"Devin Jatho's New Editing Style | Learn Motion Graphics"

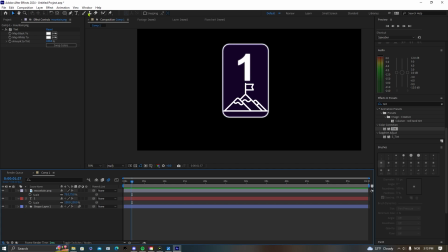Alright, so before we start animating this in, the first thing that I want to do is that I want to create, you know, a slight feather on the top of this mountain. So to do that, just go over and press this pen tool, as place 4, you know, pinpoints where you want your sort of feather to be.
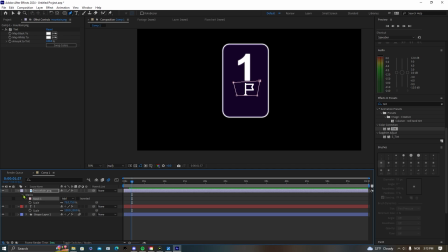And then I'm just going to go down and find the mask down here, then just press on inverted. And then I'm just going to drag this little mask feather up until I get a satisfied look. So as you guys can see now, it's sort of faded out, and I'm also going to do that the same with this number.
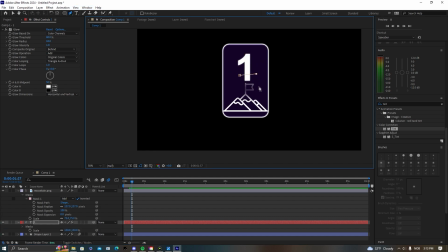So I'm just going to create, you know, 4 pinpoints exactly like here. Go down to the mask, invert it, and then just change the values of the feather. And as you guys can see, this creates this little, you know, this little like opacity
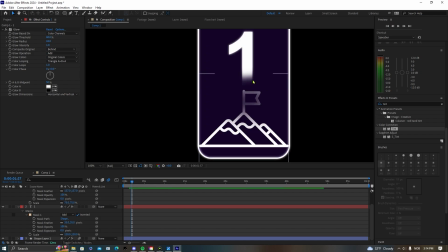change at the bottom of the number and then at the start of this.
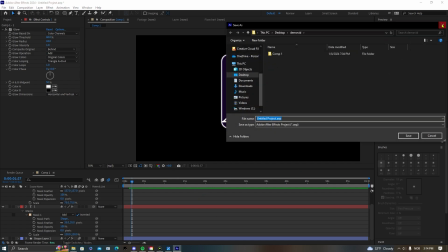It almost looks like a gradient, but it just really makes it fit better into, you know, sort of the surroundings, which I think is really cool.
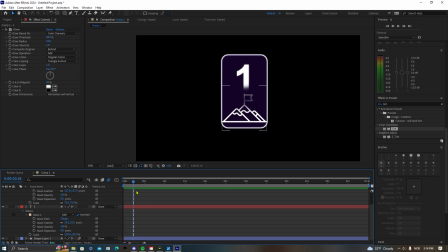I want this number to just start to appear about here. So what I'm going to do is I'm just going to press firstly on the number 1 here, and then just press on the position. Then I'm just going to create a keyframe for the position, because this is where we want it to be.
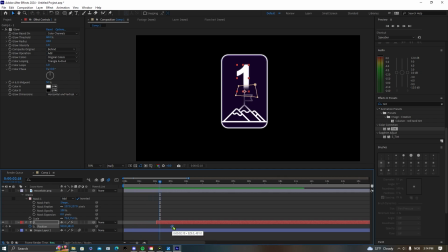And then I'm just going to drag this a couple frames out and then drag this a bit upwards. So as you guys can see now, it slides in just like this. But we also need to change the opacity.
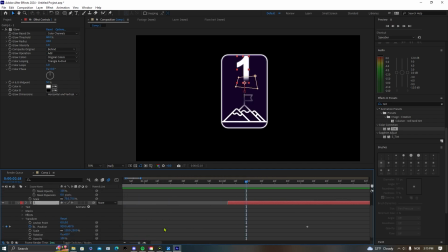So go to the start here at the exact same keyframe, and then just take the opacity to 0. Then go to the last keyframe right here, and then take the opacity to, you know, a normal 100. So once you are at the end, then you just want to create a keyframe on 100.
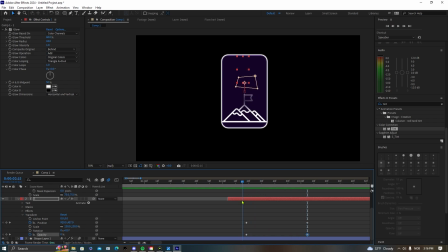So then it should look like something like this. A smooth slide down with the opacity increasing by the second. Also going to be selecting, you know, the first, you know, the top keyframes for the scale.
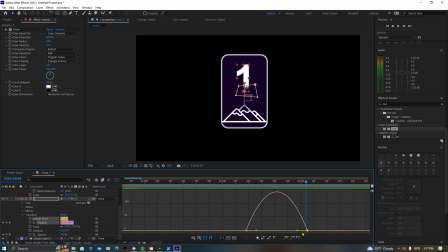Go on the speed graph and then just create, you know, a line that looks like this. We want it to sort of speed up in the middle, but not to be too subtle. So we're gonna have it like this, and now it's going to look like this.
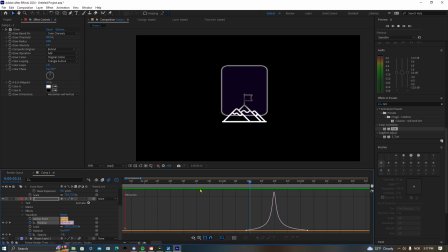Boom. It's gonna come in a bit faster, but just with a little bit of swing, you know what I'm saying? So yeah, that looks great. Alright, so to animate this mountain, we're gonna do exactly the same. Create a keyframe for the position. You know, this is coming in right here. So then we're gonna create a keyframe for the position and then one for the opacity.
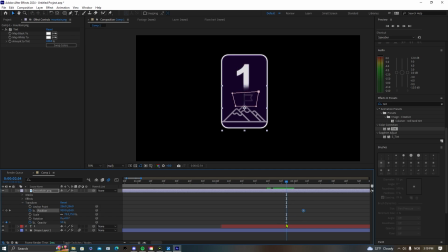Then you just want to drag this out to want your animation to be done. And then I'm gonna just be putting this opacity on 0 here, and this needs to be on 100. So this last one here. So the start on 0 and the last on 100.
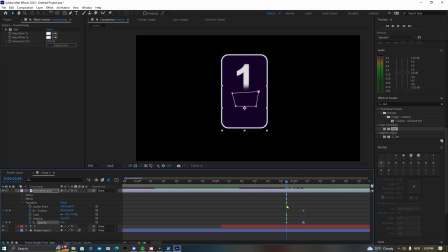Then you also want it to come up here. So let me just turn this back to 100 for a quick second so I can just see. I'm going to just be dragging this down to about here. And then I'm going to be putting this back to 0 again. So let's take a look at this now.
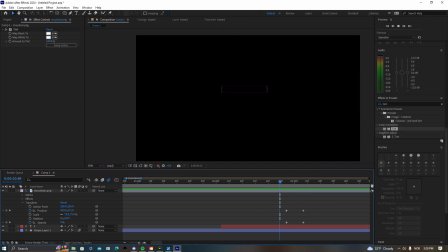As you guys can see, it now comes up just like that, and it's really quick actually, so we might have to adjust it a bit.
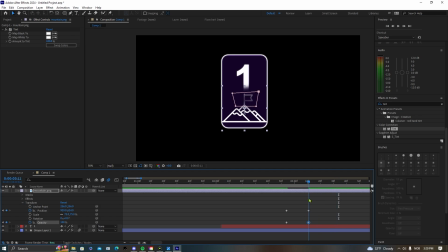I'm going to be dragging this out just a tiny tad, just like this, and then we're also just going to be changing the values of this position.
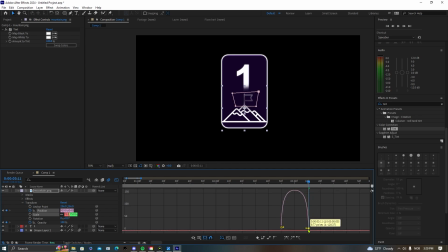So then I'm just going to drag this down, both of these, to create a nice and smooth curve, sort of, you know, have an even speed. But I want it to be sort of also fast, you know, like a bit of punchy, but you know, that looks very nice. What you want to do then is that we're also going to be adding the motion blur here.